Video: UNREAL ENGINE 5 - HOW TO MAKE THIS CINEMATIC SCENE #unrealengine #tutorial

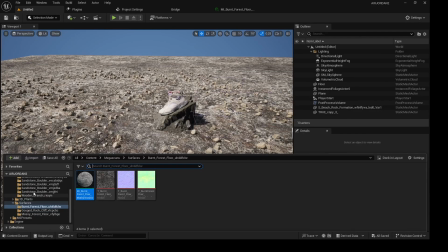239s
some rocks definitely you are not gonna see this in the whole scene that much because we're gonna cover it
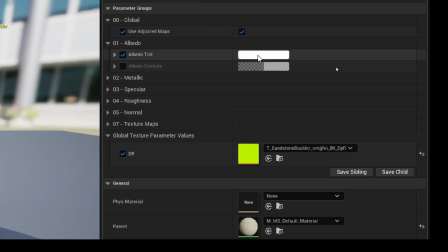247s
with grass and I don't like the colors of the rock so I'm gonna go to the albedo and albedo tint and
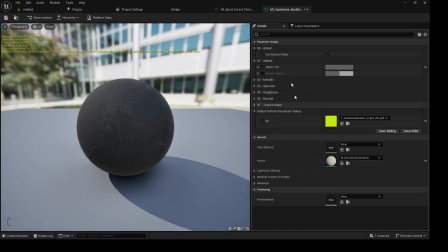255s
when I drop it down I'm gonna get this dark color because this is
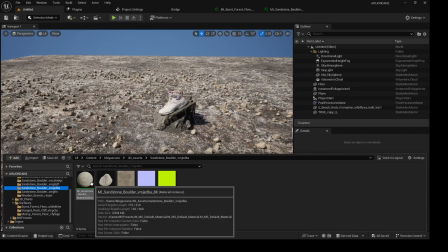261s
what I'm going I'm going in for for the whole scene so I will select every single one I just placed with the foliage into the scene and I will
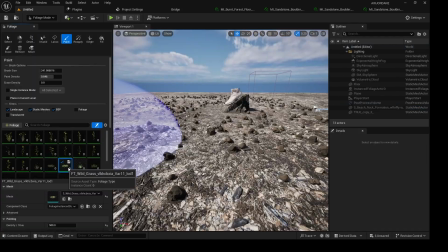273s
try and make the albedo tint black so just like this
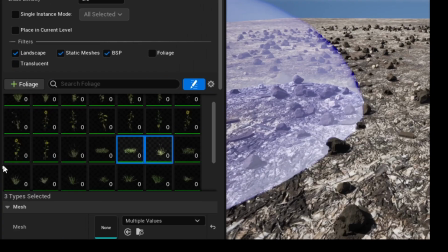279s
and now I want to paint all my grasses so I will select the ones I'm really
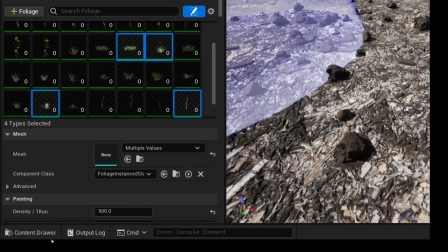285s
interested in and when I'm done selecting them I
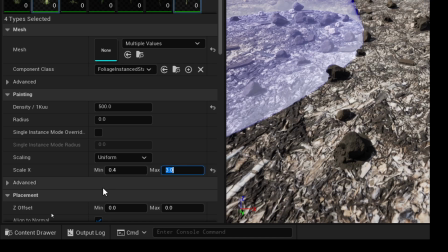291s
will go down and try and change the scale so I'm gonna play this one at three
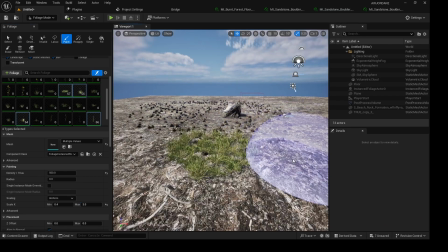296s
and I'm gonna leave the main axis 0.4 and I will
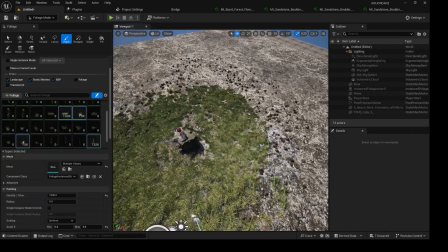302s
stop painting foliage on our plane so it
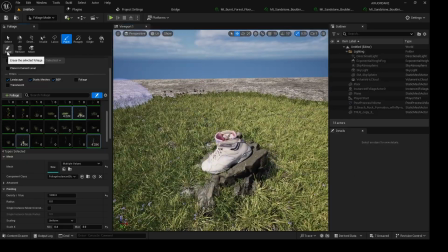308s
depends on the settings you're going you have in your own scene sometimes it
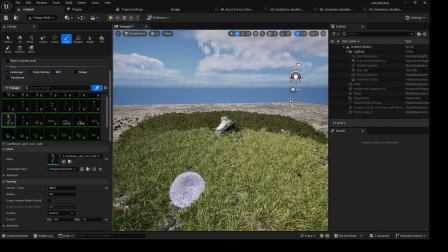315s
will work just as mine settings and sometimes you have to use your own settings and now I want to
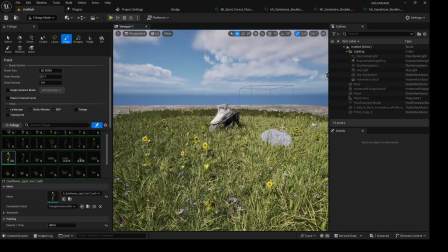321s
paint the flowers so I'll just put all these sunflowers just a little
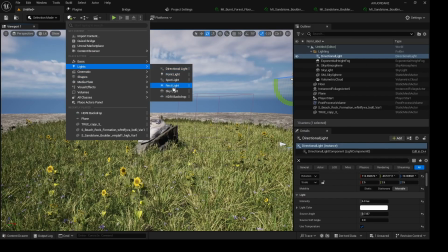327s
bit into the scene so it's guy is kind of mixed with grass and flowers okay
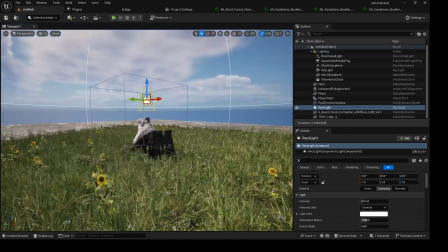333s
so this is what we start with our first light our first light is going to be a rectangular
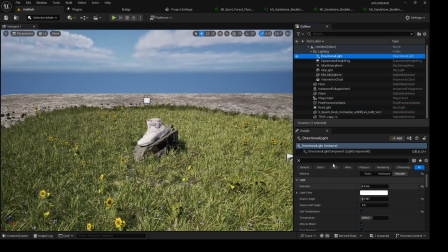339s
big light at the top okay so I
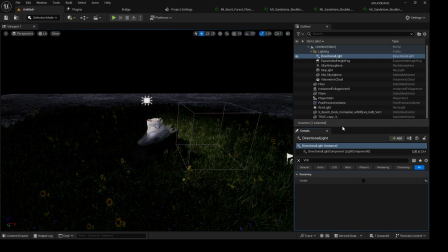345s
would try my best to disable all the directional light so we
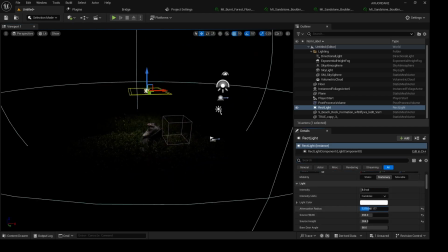351s
are left with our own light that we have to plant into the scene so first things first we want to plan this set this lights at
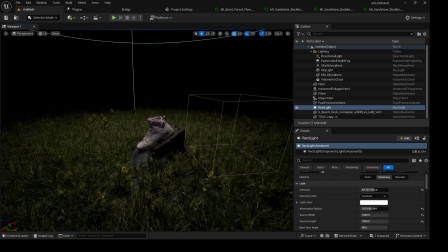360s
the top and don't make it so much lit just a little bit because we are gonna add more light into the scene but this is gonna be
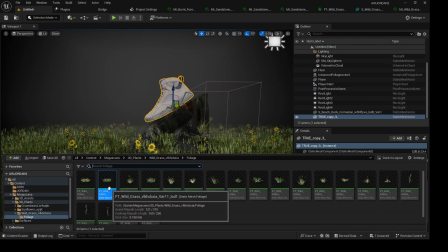368s
the first and the basic one that's gonna be the master and
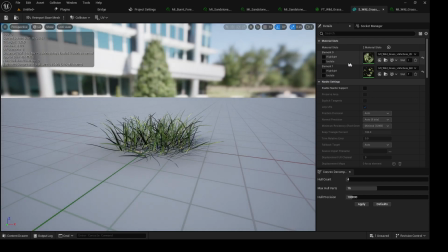373s
i want to double click here because i don't actually like the color of the
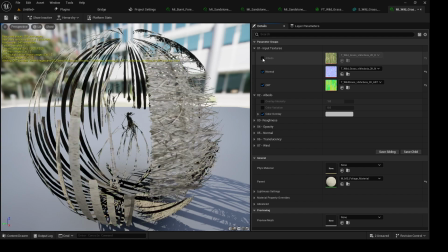378s
grass it's more green and it's not gonna sit into the scene so i will
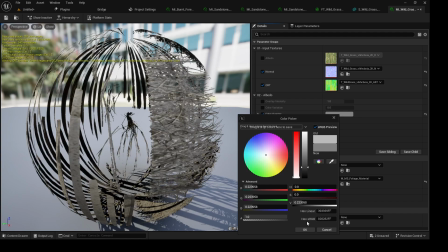383s
just deselect the albedo and i will drag the color to be more
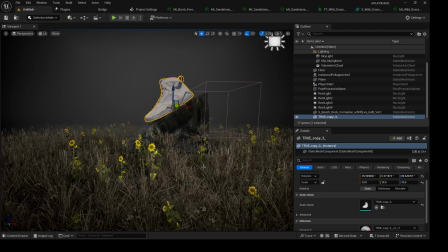388s
black so when we get into the scene we have something like that and i won't do it for only the grass i'm also gonna do it for the
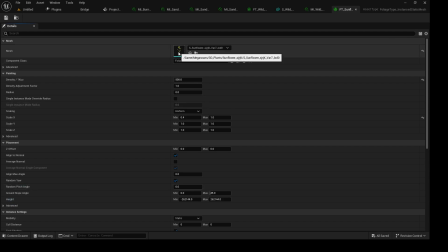399s
sunflowers because that really sits with the scene i'm actually going in
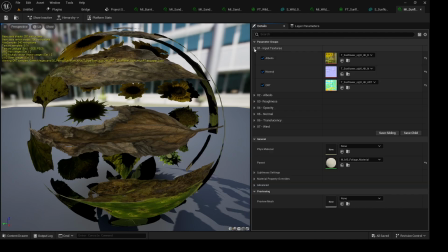404s
for it depends on what you're also going for but this really set up
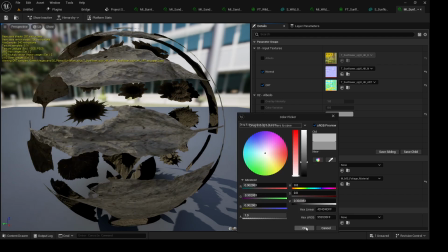410s
for me so the albedo and the color overlay I will just drag it down and we are gonna have something like this and
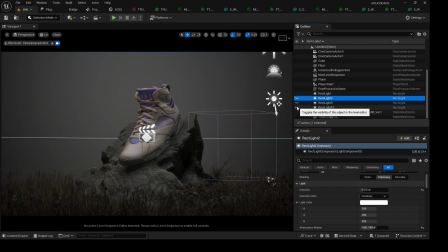419s
this is what we are actually going for this is the same that we want to go in for so now we have no lights in our scene we just have only one light at the top the one I just told you now check this light I
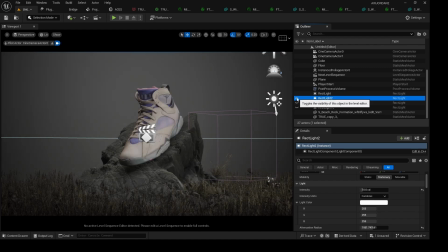432s
have this light here and with this light I'm gonna show you where this light is at in the scene so we I would definitely
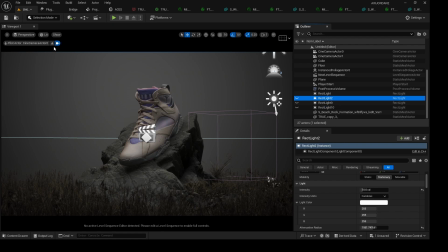442s
get out of the camera and you know where this light is at
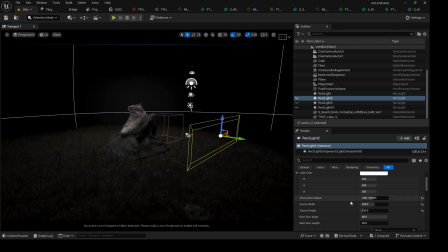447s
so this is the light now this light I really want to make it a little bit small because we don't wanna we don't want the light spilling
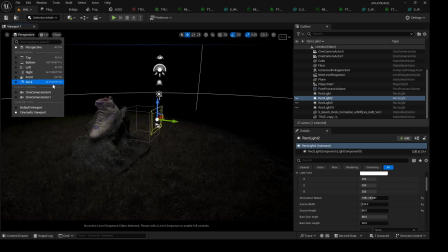457s
on the grass okay we want the lights only focusing on
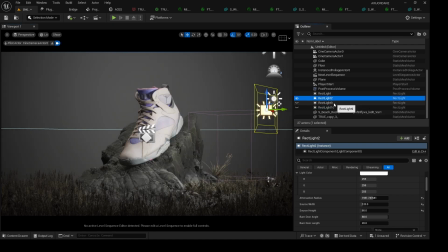462s
the sneaker now when I turn it on you see this is only more focusing on the sneaker and I it's really more intent so I will really pull this a little bit down
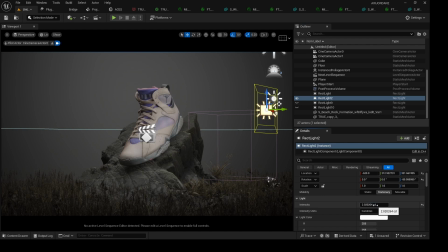471s
so just the most subtle to give it this subtle effect we are not going in for an exposed and asset we are just going in for a little bit of light on our sneaker and when